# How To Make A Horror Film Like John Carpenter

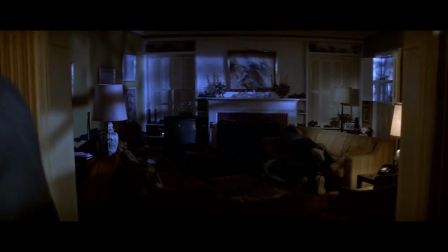4:07 Quite often, when the darkness is creeping up on its victims, the camera work switches to a more subjective viewpoint,
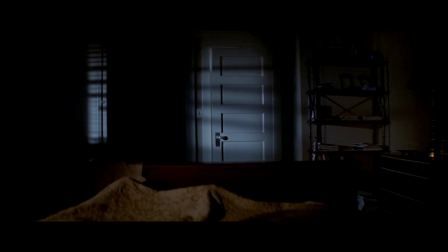4:13 placing the audience in the position of the characters, making us feel as though the darkness is stalking us.
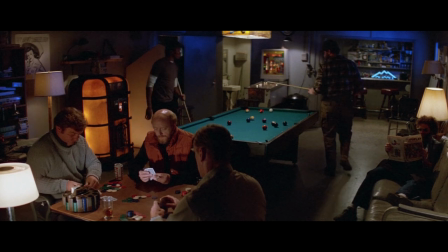4:19 This is something he repeats in The Thing. When the room is lit well and there is no danger the camera angle is more objective.
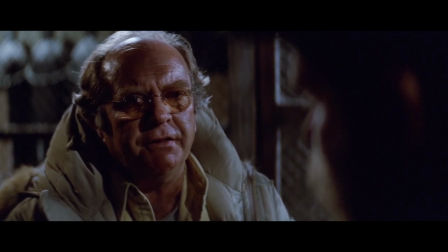4:25 But once the darkness starts to creep in, the camera work becomes more subjective, reflecting what fear of the dark is like.
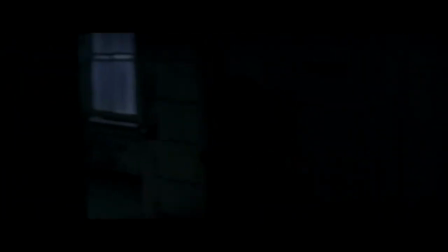4:32 It's different for everyone. It's a fear which is sometimes irrational yet always feels justified.
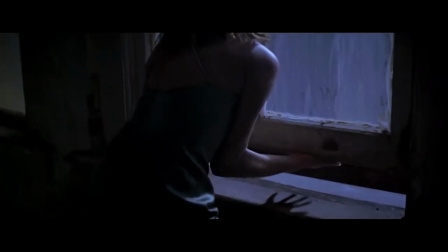4:39 It's a very personal experience.
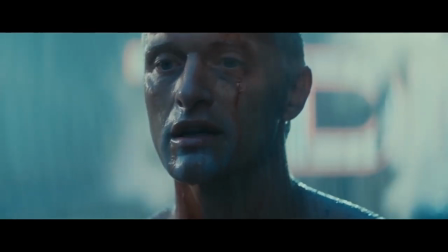4:47 We as both people and a society have a fear of death.
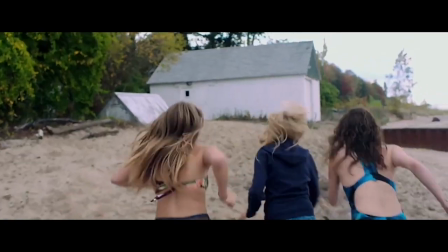4:52 The fact that money, status, health and celebrity doesn't protect you from death is what makes it scary.
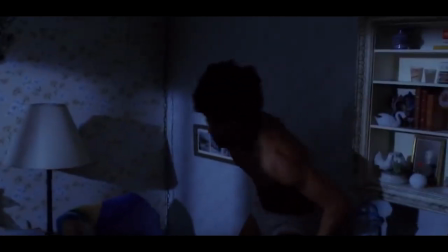4:57 It can come for you at any age and use a variety of methods. Pretty much all John Carpenter's horror films manipulate this fear.
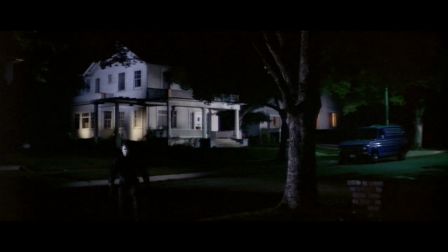5:06 In Halloween Michael Myers is the anthropomorphised death.
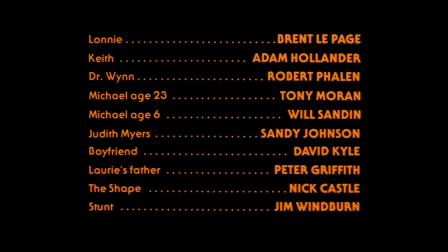5:09 In fact in the very first movie his character's name isn't even Michael Myers, the character List refers to him as the shape.
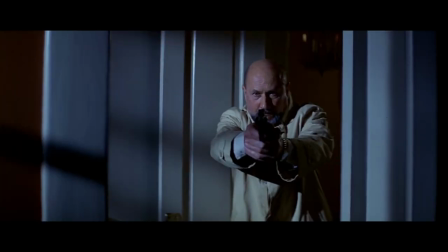5:16 Myers has all the characteristics we normally associate with death. Unstoppable, unavoidable, unrelenting, cruel, indiscriminate.
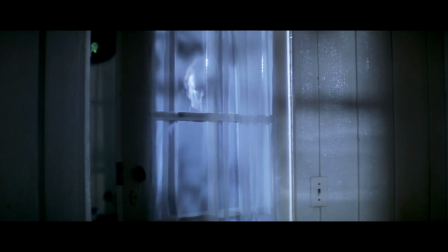5:24 It's a supernatural force which can appear suddenly without warning or reason. It can't be bargained with and it feels no pity.
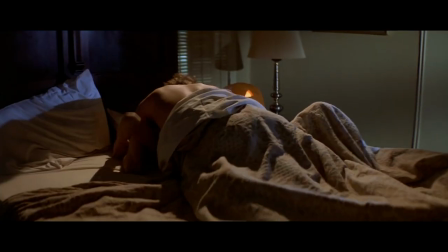5:32 Myers is often framed in the background or foreground when stalking his victims and they largely don't notice his presence until it's time for him to kill them. This mirrors our relationship with death, we rarely think about it until we have our own brush with it.
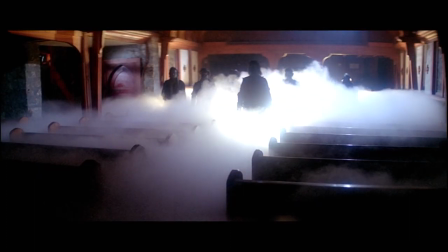5:45 The Thing and The Fog do something similar. Again, death is anthropomorphised and bears the same characteristics, this unstoppable force which takes you when it wants to.
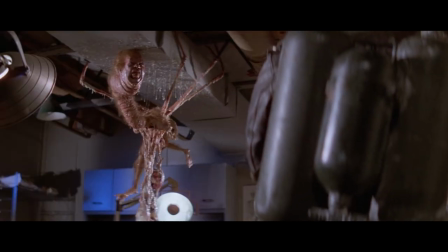5:55 The characters in all these movies are literally chased around by death.
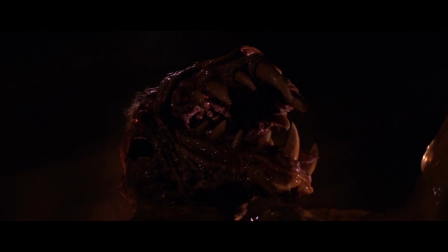5:59 The film reminds us that death can't be stopped and even when the characters seem as though they've escaped death, the ending to each movie shows us that death can't be escaped.
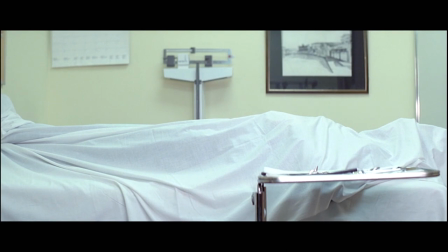6:10 Carpenter enjoys playing with our feelings of paranoia, by making us question whether what we see is real or simply part of a paranoid hallucination.
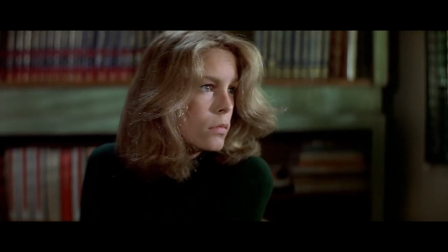6:19 Halloween does this from Laurie's perspective.
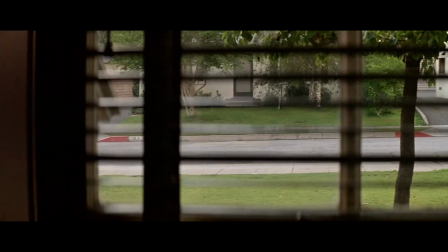6:21 The camera adopts her perspective when she catches glimpses of Michael early in the film, but each time she double checks, he disappears.
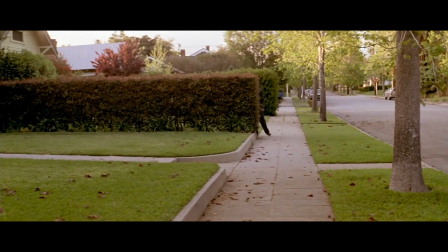6:30 It's always from her subjective viewpoint so we can never really be sure if she actually saw him or
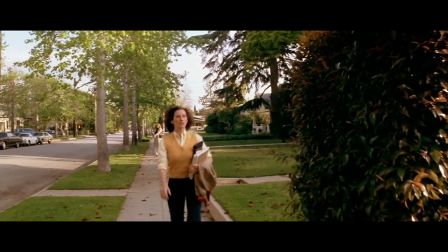6:35 if she imagined it since the only time he does this disappearing act is when she is the only person to see him.
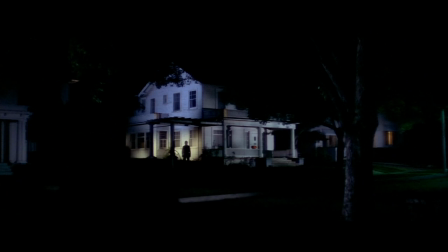6:42 Whenever other characters see him he doesn't do any spooky instantaneous disappearings after they've seen him,
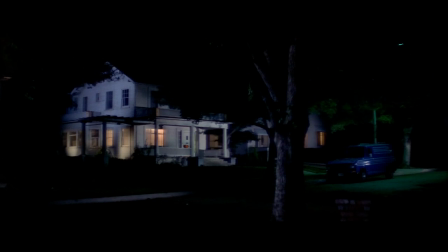6:47 leading us to question if he does have supernatural powers or if Laurie is just imagining those moments.
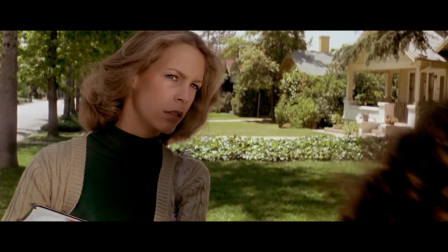6:53 Carpenter makes us feel the character's paranoia by placing us in her perspective and then almost immediately
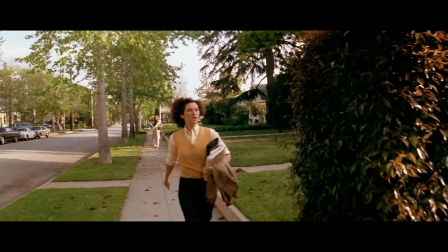6:59 giving us the objective perspective of a character outside her subjective experience to prove that he's not there.
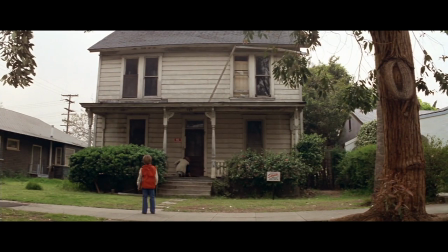7:06 For two thirds of the movie this pattern continues to slowly build our level of paranoia and by extension increase our level of fear.
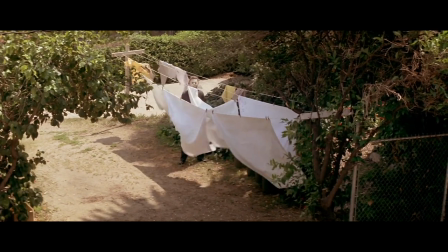7:14 Do we trust what we see when so many times it's been proven to be false?
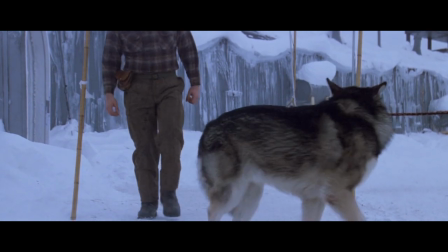7:20 At the beginning of the movie, when the paranoia about who is the thing is yet to set in,
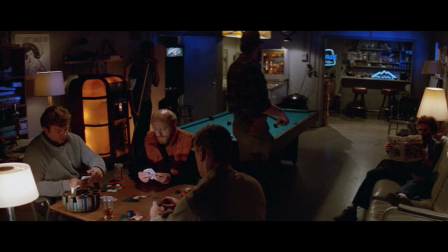7:25 The characters are often not only in the same scene together but quite commonly share the same frame in wide shots,
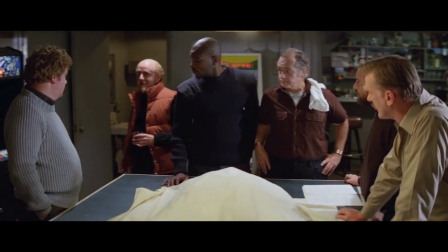7:32 two shots and three shots to highlight that this is a team that trusts each other.
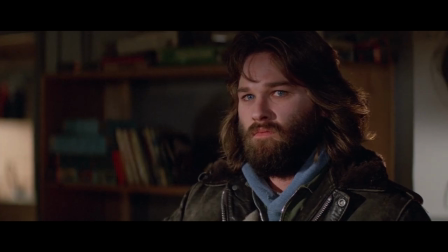7:37 Later when the team realizes that anyone can be the thing people start to get framed in singles or in opposing angles to highlight the conflict and mistrust between them.
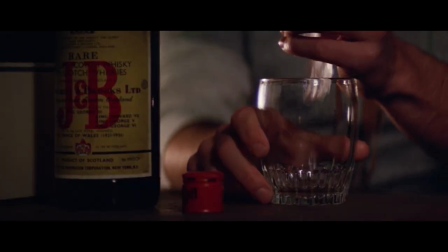7:47 This also puts us in the position of not knowing who can be trusted with the exception of MacReady who has been framed in singles from the very beginning
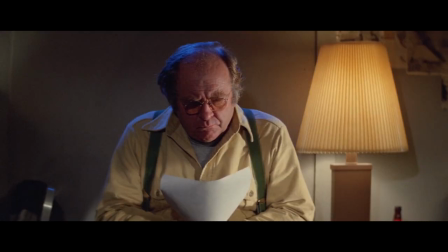7:54 we know he isn't the thing because the camera is treating him the same way as it did in the beginning this technique of reducing how
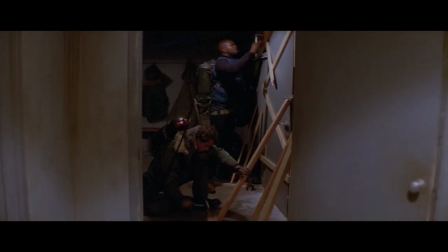8:01 many characters share the same frame is done so slowly that we barely even notice that
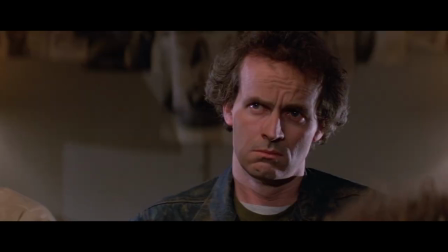8:07 by the end of the movie nobody shares the frame this
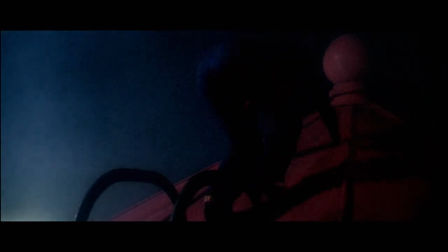8:14 fear is visually represented differently in his films but he still does a great job using his camera work to show and amplify the isolation of characters
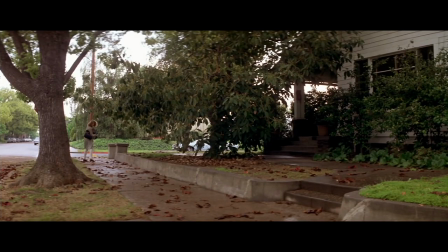8:22 In Halloween this is primarily shown through framing and shot composition.
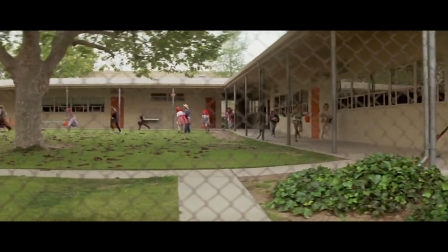8:26 We can see from earlier shots that Haddonfield is a small but reasonably well populated town, but we rarely see any other characters besides our principal cast.
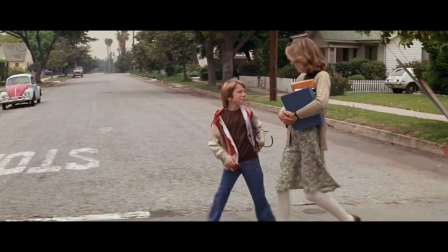8:35 By constantly having so few people in the shot it also creates a sense of physical isolation between ourselves and the rest of the world.
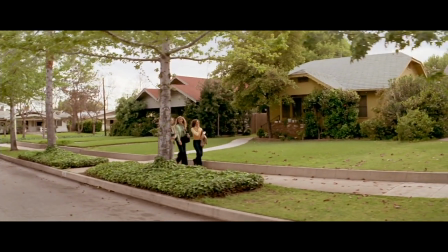8:42 To amplify this, Carpenter often uses wide-angle lenses and wide shots to shoot our victims leaving large amounts of empty space in the frame,
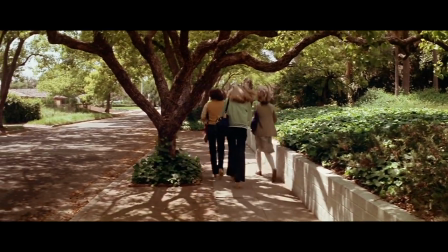8:49 giving a visual demonstration of their isolation, even when they aren't aware that it exists.
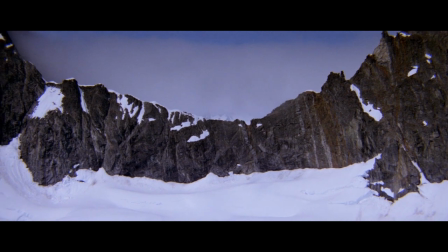8:55 In The Thing, this is demonstrated by giving wide shots of the location to show that these characters are literally separated
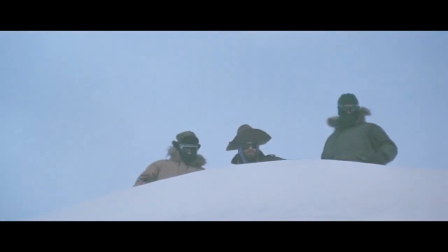9:01 from the entire world by a cold and harsh barrier which none of them can escape through.
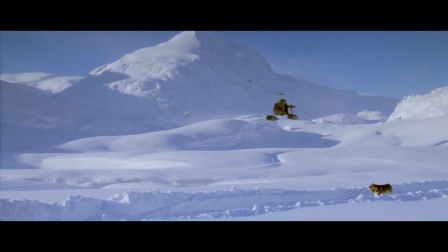9:07 The shots themselves are often composed of still landscapes, or if the shot is a character they will often be the only thing moving in the shot.
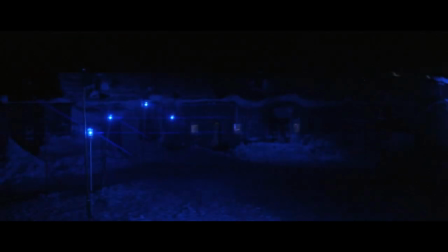9:14 Signs of life are restricted and signs of humanity decrease as the movie progresses and the characters descend into intense paranoia.
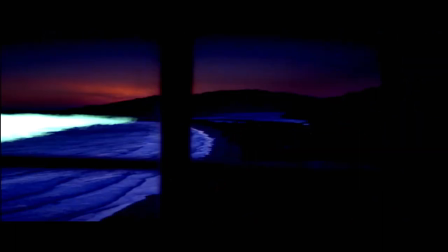9:22 In The Fog, it's the fog which creates the isolation.
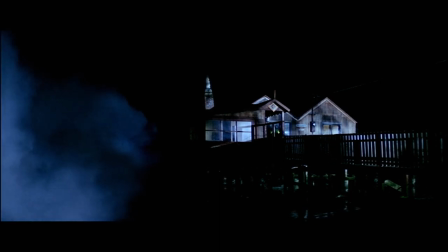9:26 It begins by enveloping the town and cutting it off from the rest of the country before spreading inside the town and isolating individuals.
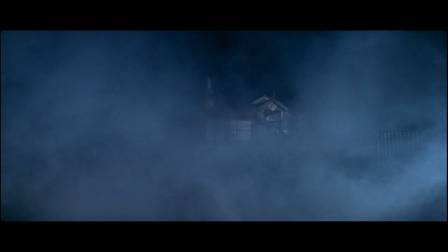9:34 Each time the effect is the same. Isolation means the characters, and by extension the audience, are trapped in a state of claustrophobic isolation. There aren't many examples to choose from, but when Carpenter does horror well,
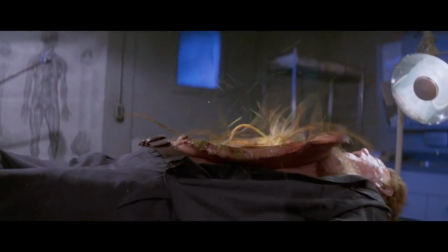9:48 he really understands what it is that creates that feeling of sustained fear and panic which many of the films don't even bother to attempt.
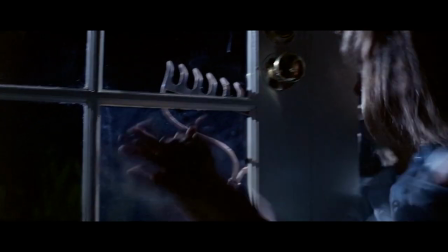9:57 He turned low budget limitations into strengths. As an indie filmmaker, Carpenter is an inspiration.
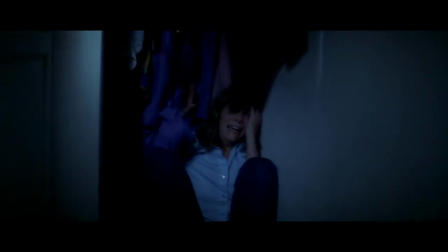10:04 As a horror filmmaker, he can be genuinely fear-inducing.